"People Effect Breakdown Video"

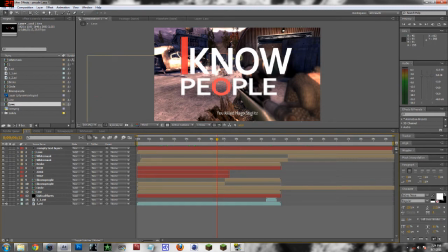Now, once this happens, like once all the words that you want are there, like I know people,
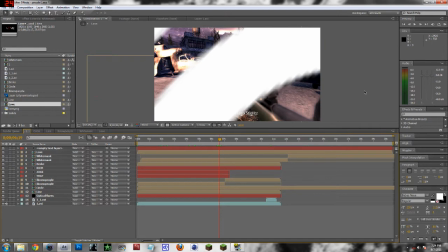then it's going to actually zoom in to one of the letters. It's going to zoom in right to the middle of the O. I'm not sure if you guys can tell,
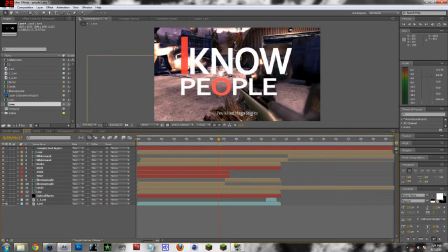but it's not zooming into the end, it's zooming in right here. Okay, so now that I added all the words that I want to be in the first segment, now what I did was I pre-composed these layers individually. As you guys see right here, I know people, which is just the text saying I know people.
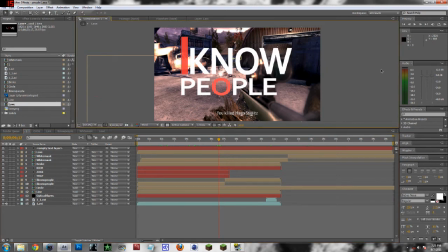Now, when I go a couple frames forward, you're going to notice that it actually zooms into the O in people.
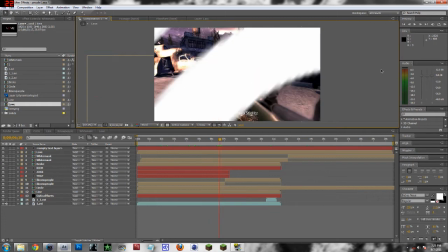I know it looks like it zooms into the N, it actually zooms into the O. And once the entire screen is covered with white, the next words appear.
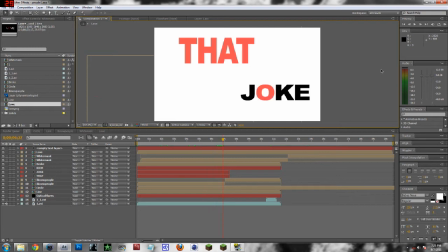So that joke, and then I thought it was kind of cool. It just, I don't know, it makes it look, I don't know what the exact word is, but it just gives it like a interesting look. You know, if you were just to write that joke in just plain black text the same size, it would be boring.
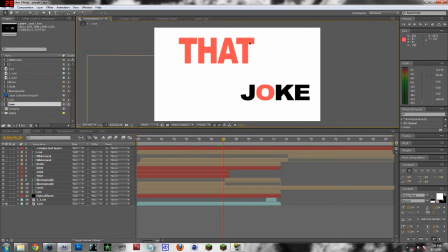So by adding this in a reddish color, and then by adding and making the O red, it gives it an interesting effect, and I just think it looks really nice. So then what's going to happen is the O is actually going to be masked.
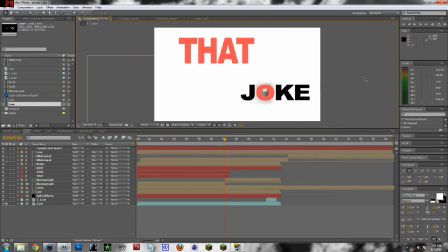I don't know if you guys can tell. You really can't see it in the actual, if you look closely, of course you can, but in the actual video, you can't actually see. This happens over the course of about, let's see, 1, 2, 3, 4, 5, 6,
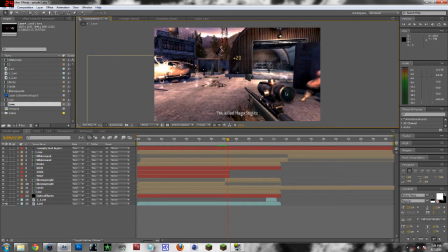7, 8 frames, which is like a third of a second.
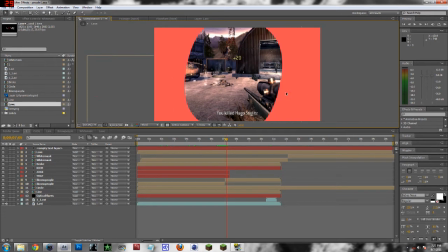And in reality, the majority of the changes happen between now, and now.
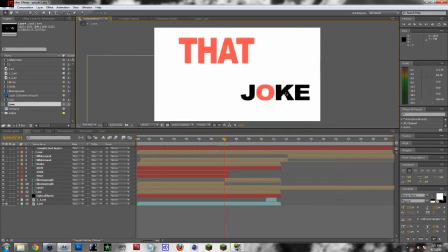So
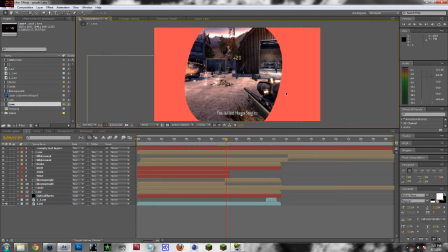you know, just the the swishing effect, I guess, of the O is really cool.
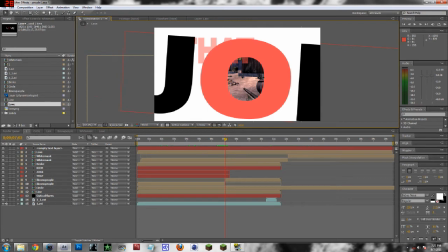It's a nice, neat effect, and keep in mind that that stays there while Joe comes up,
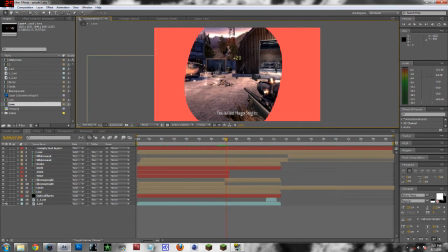and pretty much all you have to do is just mask behind the layer, which is why I have two pre-comp layers.
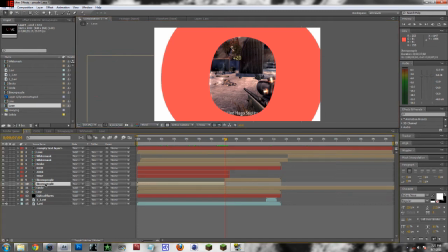I have one which is of course, the original one that I was using all along, and then I have this new one right here, which is where I mask it.
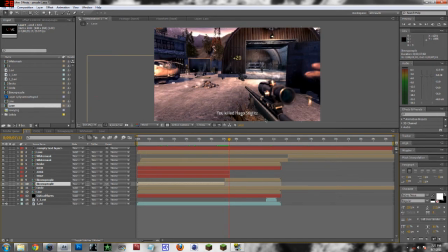So that's right there. Now let's go a little forward a little bit.
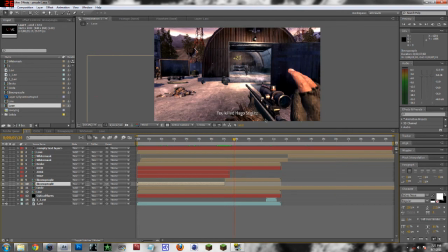We have... Alright, one sec. Okay, yeah, pretty much we just have this little text right here that's rich, and then we have one over here that says broke.
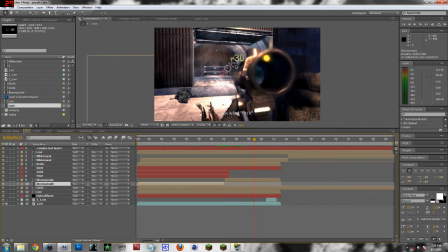Okay, broke's right here. I made the RB backwards. Pretty simple.
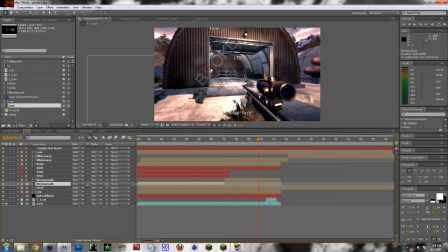And then I just made the RB in red as well. Right here, I know a lot of you guys like this as well.
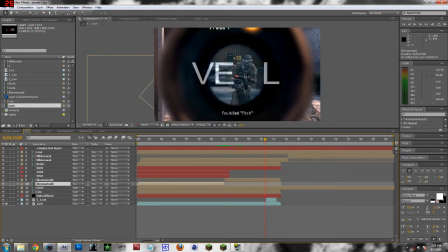Love. Now, right here, pretty much what happens is the L comes in from the right and the VE comes in from the left.
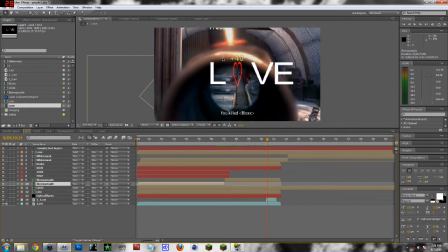Pretty self-explanatory, but then once they meet in the middle, a heart actually spawns out of the middle.
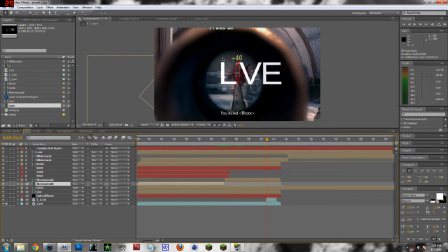I don't know how else to explain that, but it looks really cool. And when the heart actually becomes full, it again,
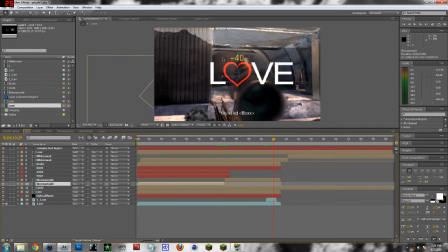just like the O, it turns into a mask, and then that transitions to the next clip,
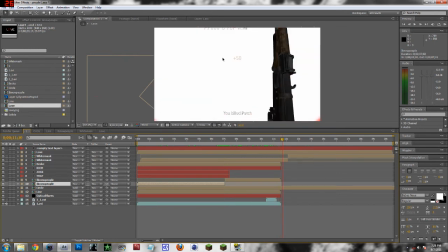which is AK-47. Now, I use a program, or not a program, a plugin called Keylight. I'll just show you the AK. Where is it? Let me just show you guys.
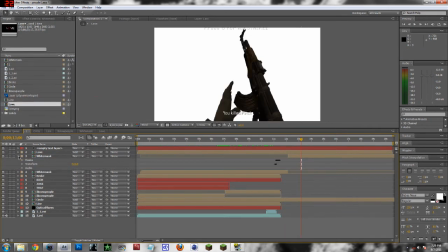This is actually a pre-comp. I'm going to go through all the pre-comps just one second.
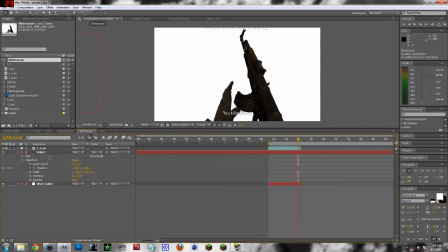But White Mask pretty much is the clip of the AK-47 right here, as you guys can see. It is Vulgars, which is a text that goes across the screen, kind of like my way of watermarking it, because no one can really steal that,
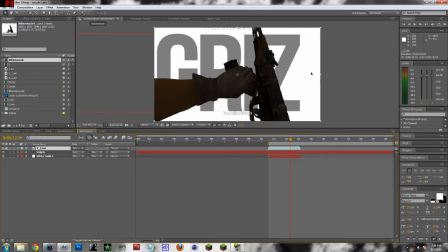because, I mean, it's a transition, and without it, it wouldn't be the same. Also, I mean, it's pretty big.
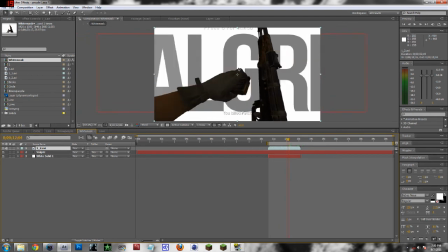I mean, it's in bold. It's right across the screen, and it's masked fairly nicely, so we got that.
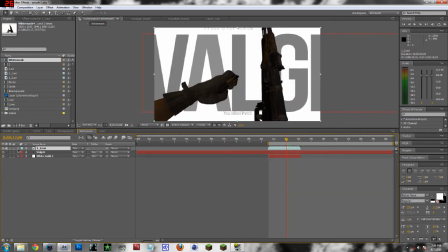Like I said, we have some more pre-comps. Let me go back to this.
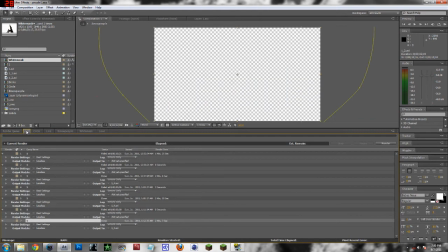Okay.